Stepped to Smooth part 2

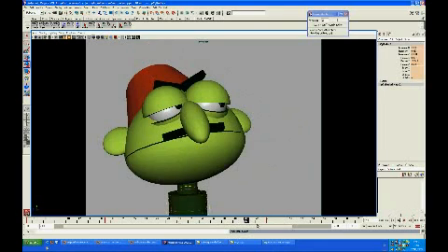253s
So I'm going to any frame here, I'm going to go to frame 42, I'm going to hit the twin machine button,
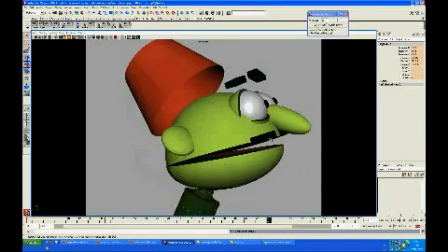262s
and what I get is this in between, which is much closer to this drawing than to that drawing.
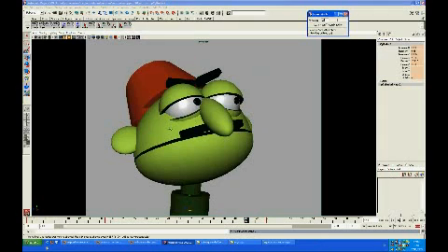270s
Now obviously this is not the drawing we want, it's gonna have to be a breakdown obviously,
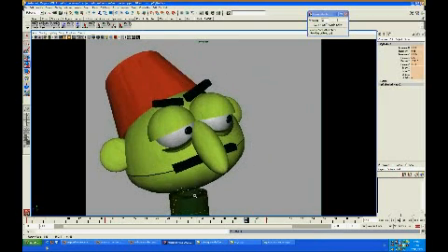277s
so just designing this thing a little bit,
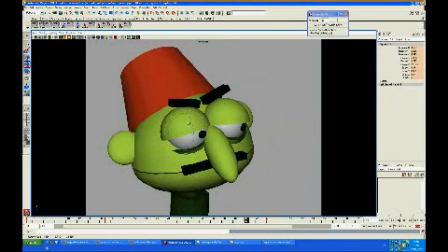287s
blink, maybe the head goes a little bit down like this, again I'm flipping like we did last time. That's pretty good.
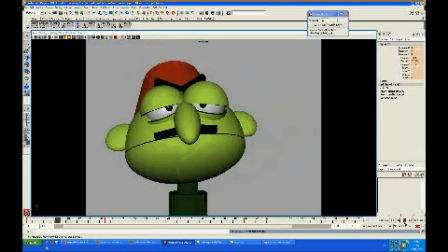300s
So let's now try
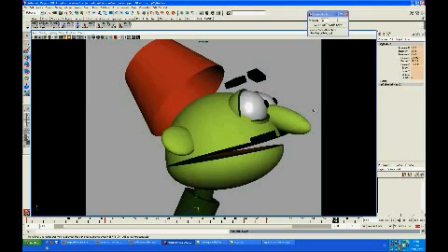306s
to add some information to the ending of this big movement here. And we can think of two different endings to this gesture. One is where he's slowing in towards this key, and the other is where he does a little bit of overshoot if it's a very quick motion.
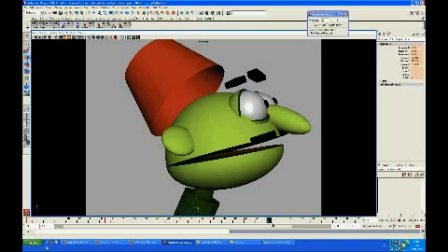325s
So let's start with the first one. We select the entire character again, move this key a little bit over there.
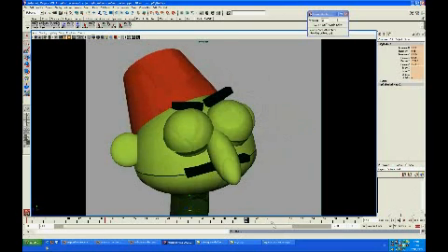334s
I'm going to stand exactly between these two drawings, the anticipation and the final pose, and I'm going to change the number to 80, which 80% in Twin Machine, which means much closer to the second drawing.
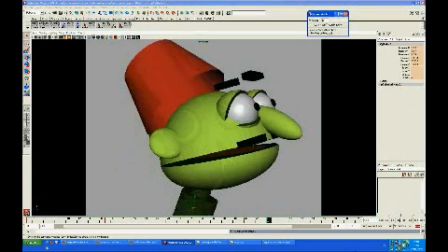350s
And I'm going to hit the Twin Machine, and what I get is
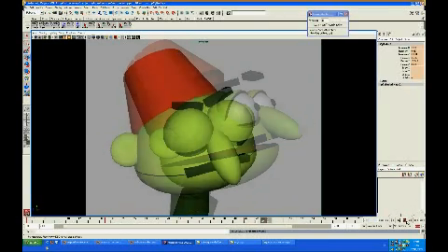358s
this in between. And if we play it, we have a little bit of a slow in the end.
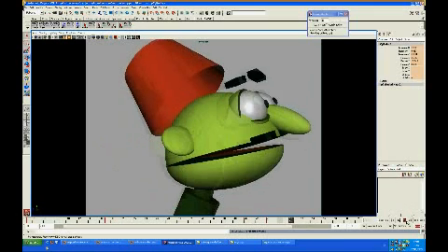366s
And the reason we get a slow in is because we used an in-between, which is 80% close to the final pose, but timing-wise, it's exactly in the middle, and that's why it's a slow in.
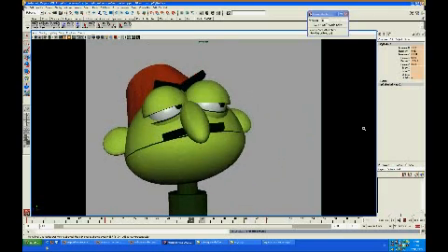If I want to now try and do the other thing, the overshoot, I'm going to go to the same in between,
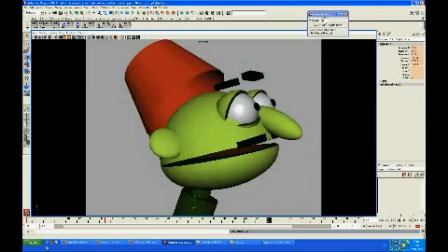398s
this 80% in between, and I'm going to change the number. I'm standing on the same frame. I'm changing the number to 95.
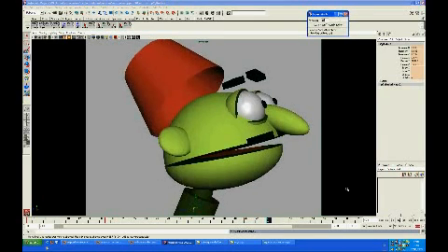407s
Sorry, I'm pressing the Twin Machine button, and then I get a very very close in between, close to the final drawing. And then what I'm going to do is just switch between them.
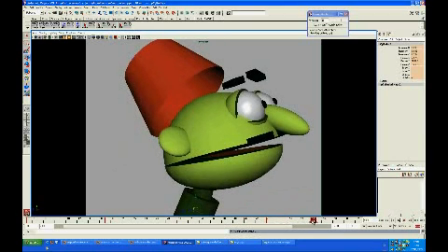421s
I'm taking the in-between and putting it after the final pose that I had before.
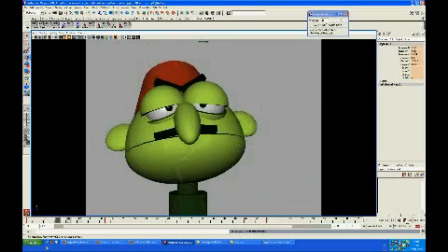430s
So now when I play it, I hope you can see this, he's slightly pulling back after doing this very quick gesture, which gives me a nice springy sort of motion. So that concludes our tutorial for today.
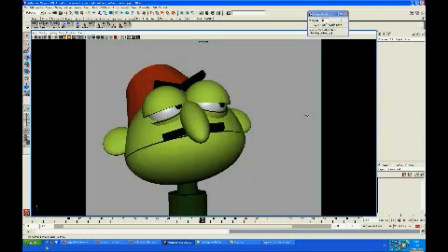448s
We were talking about how to add another layer of information to the scene still in step mode by using the Twin Machine for in-between and breakdowns. I hope you enjoyed it, and next time we're going to talk a little bit about prevention,
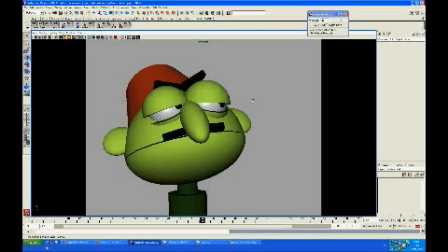465s
about avoiding some horrible, horrible problems that can come up when you work in step mode. So have fun in the meanwhile, and thanks for watching.